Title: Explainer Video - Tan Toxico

what's going on guys back again with another video today
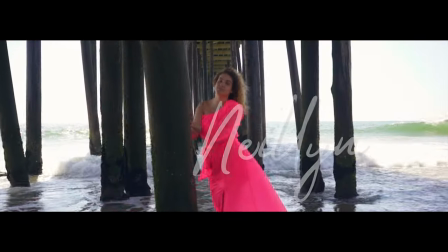(0:10)
I want to talk to you guys about a video that I actually just shot Nailene this video it was so dope it's called Tan Toxico I've never like done a Spanish video I've never done a song that was in
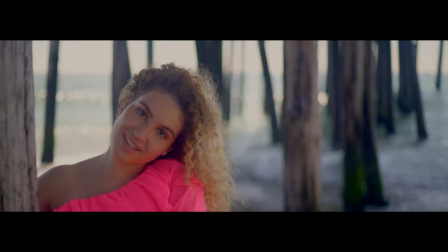(0:24)
Spanish I've never done like something it just felt like like an international vibe
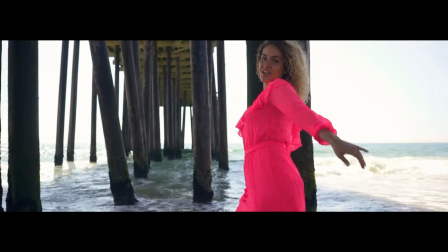(0:29)
to me like the the drums and everything was like it was it was a vibe it was really important for me to bring out the character i heard in the song there was a lot of um there's a lot of passion behind the song i think um it was about a toxic relationship
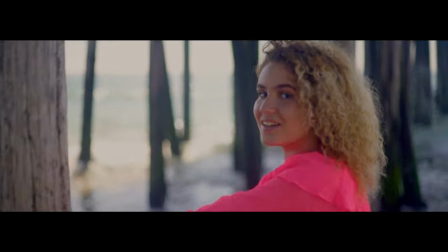(0:44)
and i think originally i had asked the artist if she knew any male models that would be interested in being in the video and she
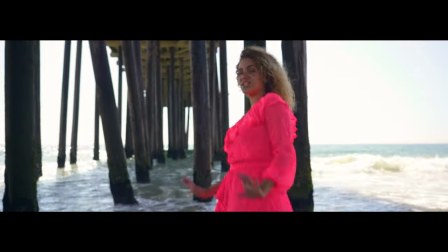(0:52)
was just like i wanted to be a mystery guy and i think for me i ended up taking that approach a little differently instead of just specifically using
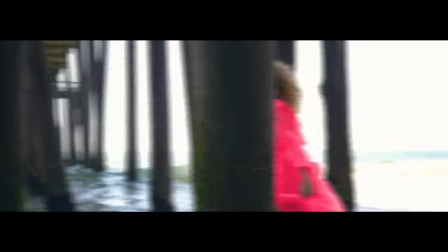(0:59)
a mystery guy, I just made it symbolism. I just use symbolism. Music videos are subjective, right? So you can be extremely creative with them. You don't have to be as direct and formal as other visual outlets. So I think for this one, I was just like, let's, let's just use symbolism.
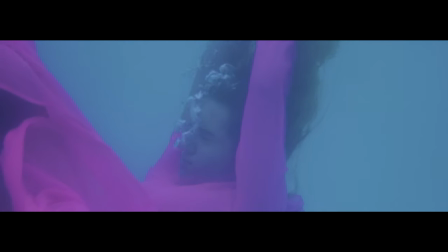(1:18)
So I wanted to get underwater shots of her swimming underwater because
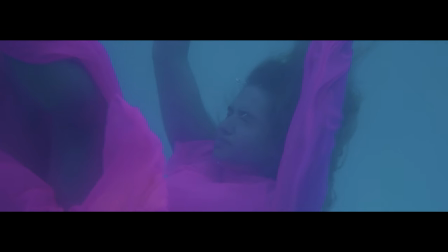(1:24)
I wanted it to feel like she was drowning in her relationship as the symbolism right so that was my thought process with the beginning right so the
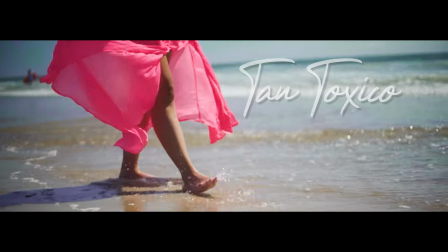(1:34)
video actually starts again with her walking into the shot right I know you guys
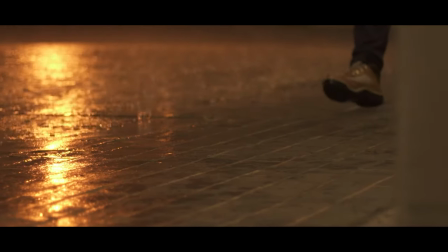(1:40)
remember from my previous video I was talking about YJ and much better walking into the shot walking into the scene I wanted I wanted Nailene to
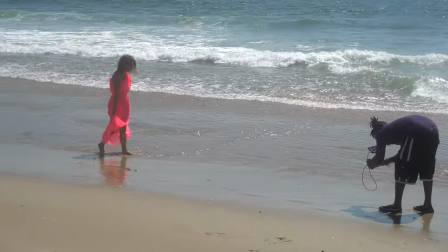(1:49)
walk into the scene um and i wanted us to see her feet in the water hitting hitting her feet as she's like walking on the sand um also shout out to uh pexels if you need um some free stock footage i
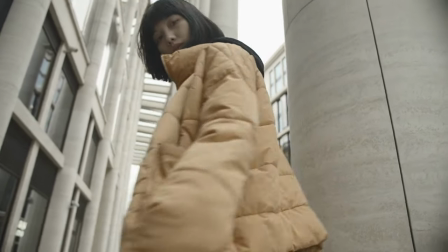(2:03)
definitely suggest go to pexels man um pexels actually has some dope um stock
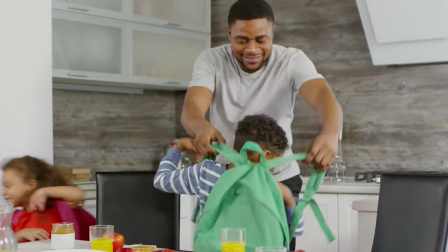(2:10)
video that i have used in some my video so go check that out but um
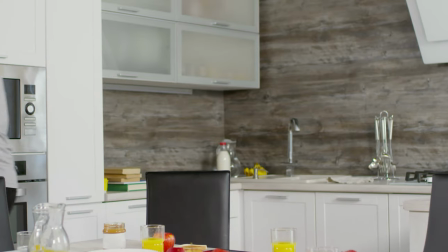(2:16)
after i have the the pexos video of like the
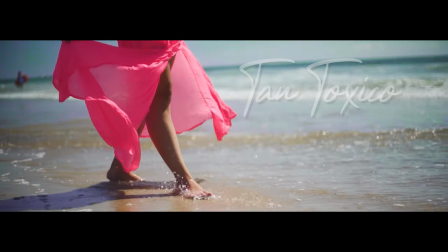(2:22)
sand and water and everything i actually have her walking into the shot i end up showing little parts of her kind of like flirting with the
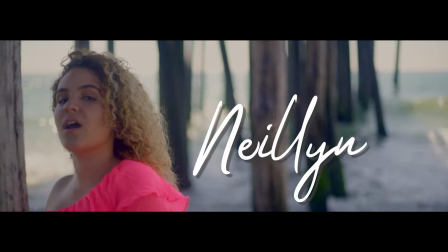(2:30)
camera like you can see her but you can't see her all the way yet you see her like kind of walking past you know like uh we're
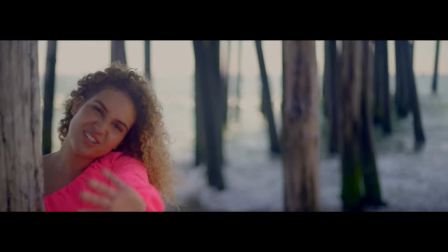(2:37)
actually under a pier structure and another thing when you're shooting at the beach look for things that can create depth of course the ocean is huge and vast
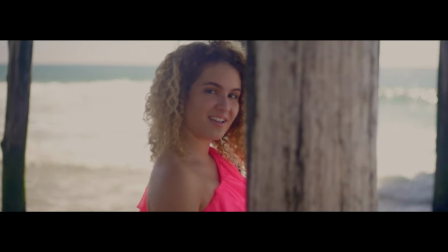(2:45)
it's gonna it's gonna have depth but besides the sand and the ocean what else do you have you know and i know for this particular vibe we didn't want a lot of people into the shots i didn't want like the boardwalk type of vibe um i used the boardwalk for
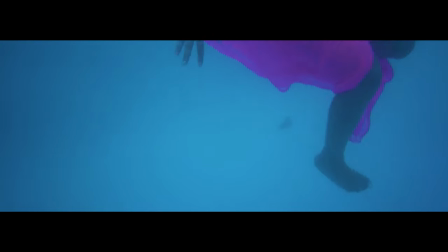(3:01)
like shots later on um but for the beginning of the video i really wanted to be like about her um and in her like kind of getting out her voice a little bit you know so you can kind of connect with her as the character of the video you know so I had Nailene
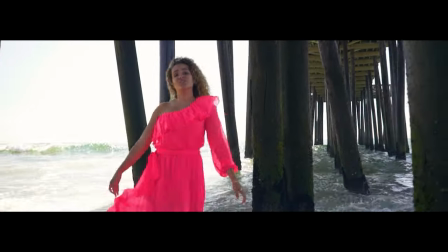(3:18)
walk literally under a pier so I knew for a fact I wanted
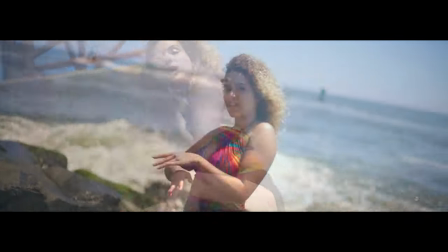(3:23)
the pier shots again this is why you need music video treatments because you get
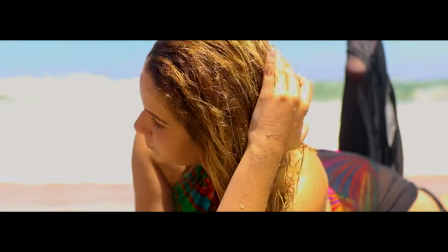(3:28)
to map out exactly you know what you want to do listen to the song get everything together that's what you want to do right so for for the treatment I had her walking it under a pier I wanted it to be at sunset we would have had to wake up at like three
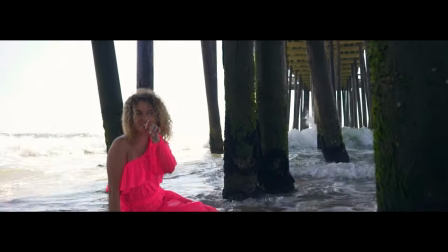(3:44)
o'clock in the morning to really get this sunset or do it at the end of the day mind you this was like fourth of July weekend so I already knew that it was going to be packed so we ended up not doing that right so I had her walk under the pier
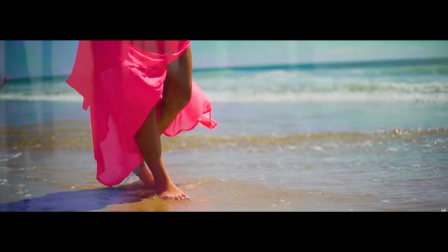(3:57)
the The pier created so much depth.